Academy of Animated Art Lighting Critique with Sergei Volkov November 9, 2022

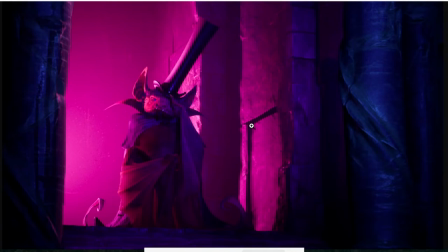0:07 There's a lot of good stuff going on in your shot, but actually even looking back at your very original version,
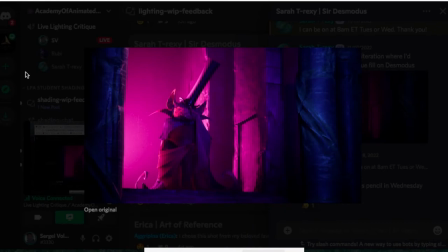0:15 let me actually get to that, to the very first version.
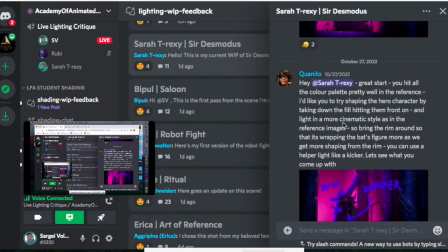0:21 There was a lot of good things, but what happens,
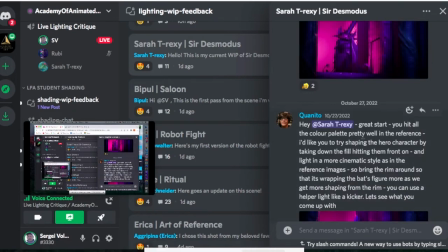0:25 that's why I'm very sometimes reserved about the on-the-spot paint-overs, because,
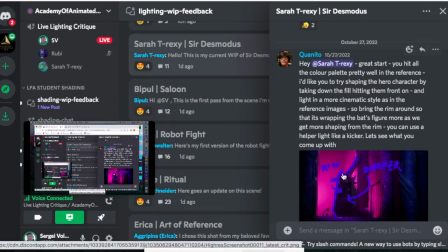0:32 you know, like you can do it quickly, kind of sloppy, and then sometimes may end up with a kind of compromised record.
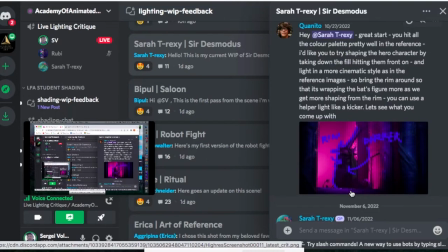0:41 I see what's, I think it's Quan who was doing the notes, what he tries to go at, but then he might have you know rushed a little bit and maybe he got brushed too wide and then he end up with what he end up and then you took it kind of a little
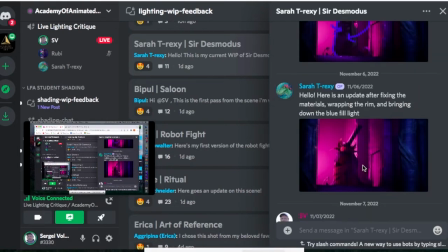0:55 bit too literally and went what he end up painting and
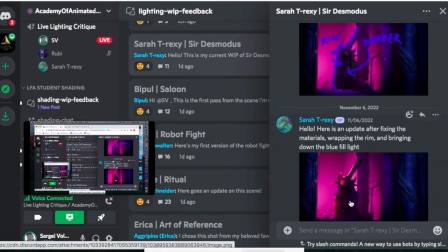1:00 you know and went a little bit too far exactly what ended up in his painted reference which was not exactly I'm not sure that's exactly what he meant but I see what he was trying to communicate with you though his paint over might have kind of you know was a little bit too quick
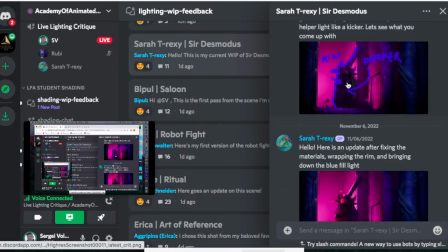1:19 and maybe too dense what not and then he just you know didn't go back to reiterate or fine-tune it what not so what I'm trying to say is
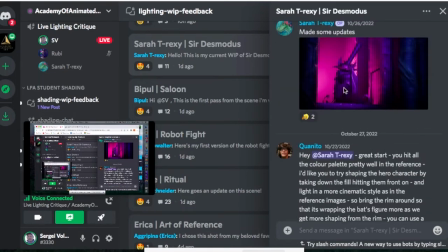1:29 that your very first original version here they were had they had a
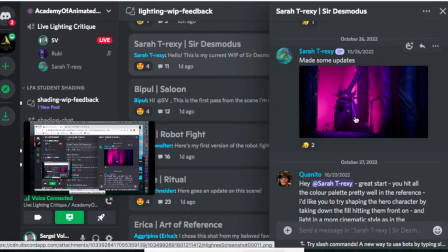1:34 lot of good things in here going on first of all that's he's standing out here there's a strong I guess it's a moonlight or something the that's what's successful the only thing that what he probably suggested for you here is
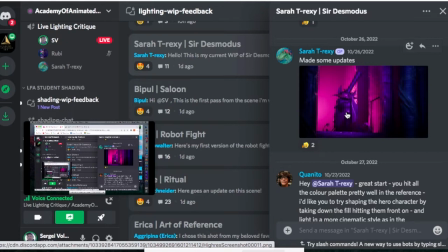1:52 to make it less frontal very often now let me actually open it
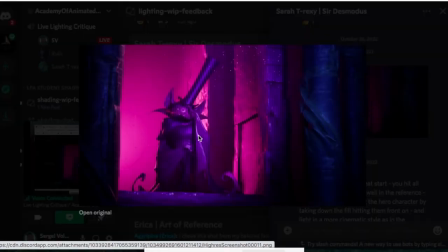1:58 up a little bit more I'll start over here what would be not very nice is that what what people do very often especially beginning lighting people tend to do like front lead object because then they can see all the details of it but then what happened the image tend to be kind of
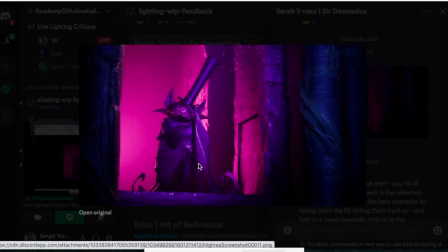2:16 on the flat side overall you probably want to try to avoid very front feels you want to kind of always try to hit your subject a little bit from the side and rake it from the side from the sides and maybe just a little bit of spill in the middle and try to
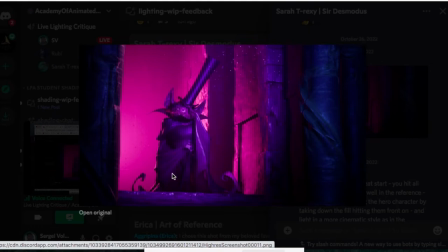2:33 allow for some core maybe darker area core shadows so that that what's actually gives the geometry volume give its shape and I think that's what he was reacting here is that he suggested that your feel here could be
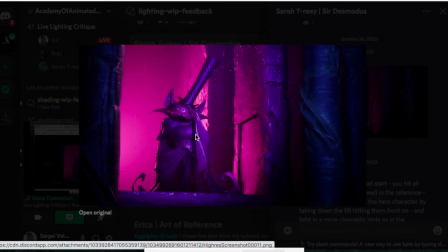2:53 can be less frontal it would be really nice if you can maybe swinging this way do you see my cursor or yeah yeah swinging a little bit not much actually simply to allow a little bit wider core shadow right
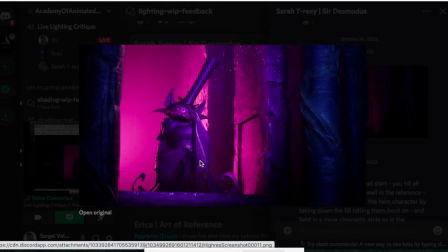3:10 here all right so on the other hand he also suggested this strong ring that you brought it in which was also a great idea that's another side light source from the side and it's very motivated you have this very strong
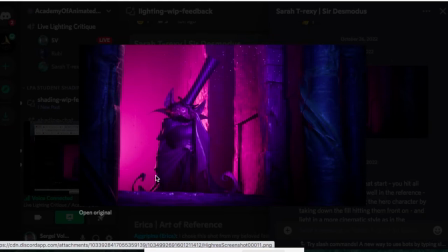3:28 light source from here, to hit this very strong side rim, but maybe actually make it somewhat whitish.
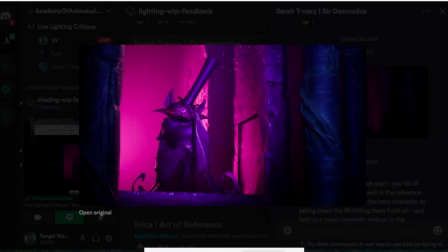3:36 So that's exactly what you did in this version, I believe. Okay?
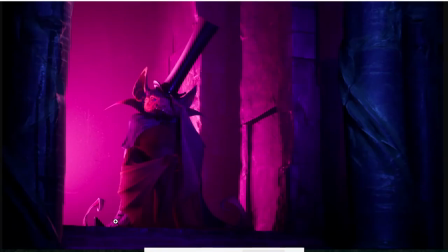3:42 So this is much better, much more successful. I would almost suggest maybe roll it back a little bit, it's almost becoming too frontal at this point. Kind of split the difference between your original version, what you have here, and maybe have it stronger, all right?
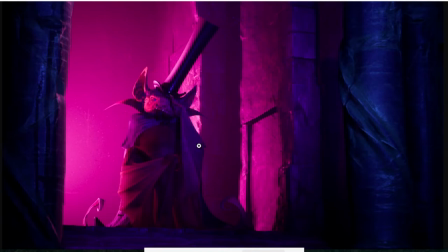4:01 And here you have that feel that he was, that you moved at your side a little bit, but now it's very dim, and it would be nice to actually bring it back a little bit.
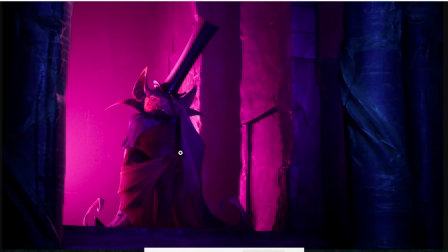4:13 The reason for it is that we kind of, in this scene we start to lose the main character. We have this interesting wall with some nice interesting specky highlights this bright thing when he's kind of get very blended I'm
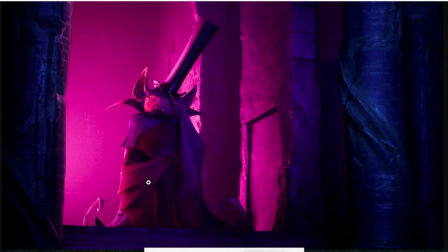4:32 sorry he's integrated almost like way too much we're almost like hiding him out very often sometimes you do like mute the you want to have a like secondary character and he should be in this scene but you there's another character that acts out here then
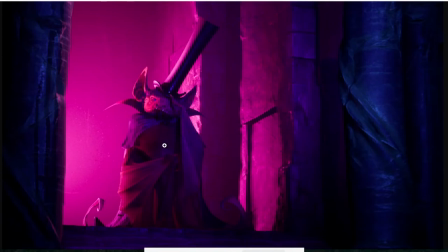4:50 he would be a good kind of background character here we can see him he is well shaped but he is kind of muted and kind of very as a part of background to some degree but then we don't have another performer in this scene you know I'm saying so what I'm reading how I read this
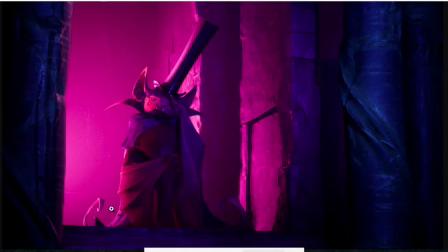5:09 image is that we probably want to feature him quite a bit a little bit kind of almost like backpedal you but back to your very original version does it make sense yeah yeah all right good well
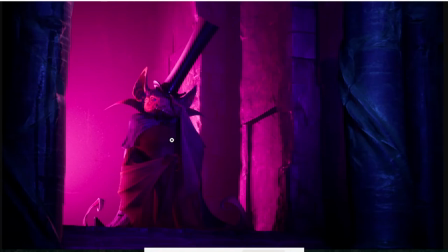5:24 another good addition that you can add here to kind of make him stand out a little bit more you is that note that this wall right here it has a very strong pink light on it and what usually happen, the slides are bounced back.
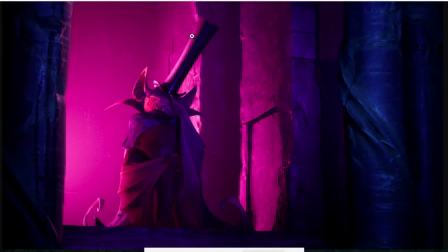5:42 You also have a good opportunity in addition to the pink rim on this side, that probably will be your strongest pink rim. Introduce like another pink rim, maybe half intensity on this side as well. Almost like outline him that way.
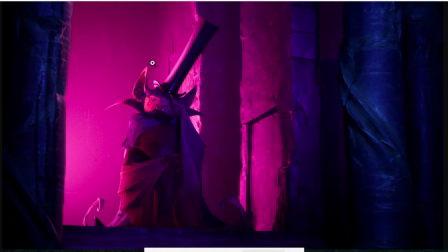6:00 The motivation for the pink rim on this side is that this slide that bounces off the wall back on him. And this way we'll have an interesting color scheme. We have this darker core shadow here, kind of towards the middle of him.
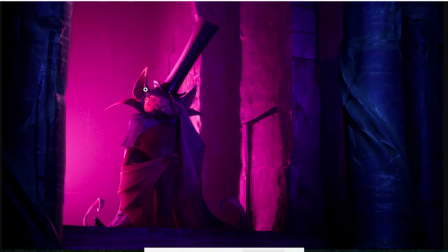6:17 We'll have a pink strong rim that kind of wraps around him a little bit. Then we have this blue cast on this side, kind of like shaping him up. And yet we'll have another pink thin outline rim right here to kind of even carve him out even further.
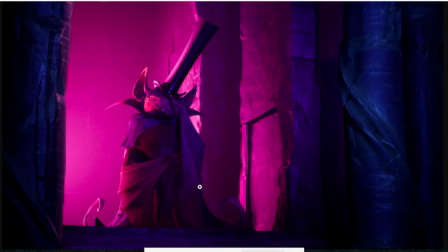6:35 You actually have some of it happening right here, I see. See what I'm saying? In this area, but it could be even more to spill a little bit more into it so that to take advantage of this motivation and carve him out even more That's what I would do Does it make sense?
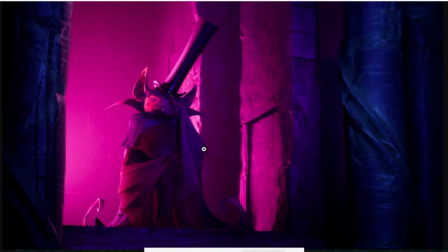6:55 Is there any intentions that I may be missing from your side or what's I guess I forgot to ask what's you going for with this shot? What's your... you try to feature him or what would we try to get here? What's the story? The main idea was to feature him and his
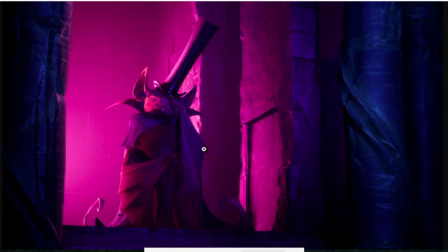7:13 environment so all of all of what you said makes sense for getting there. Yeah yeah once again this is you...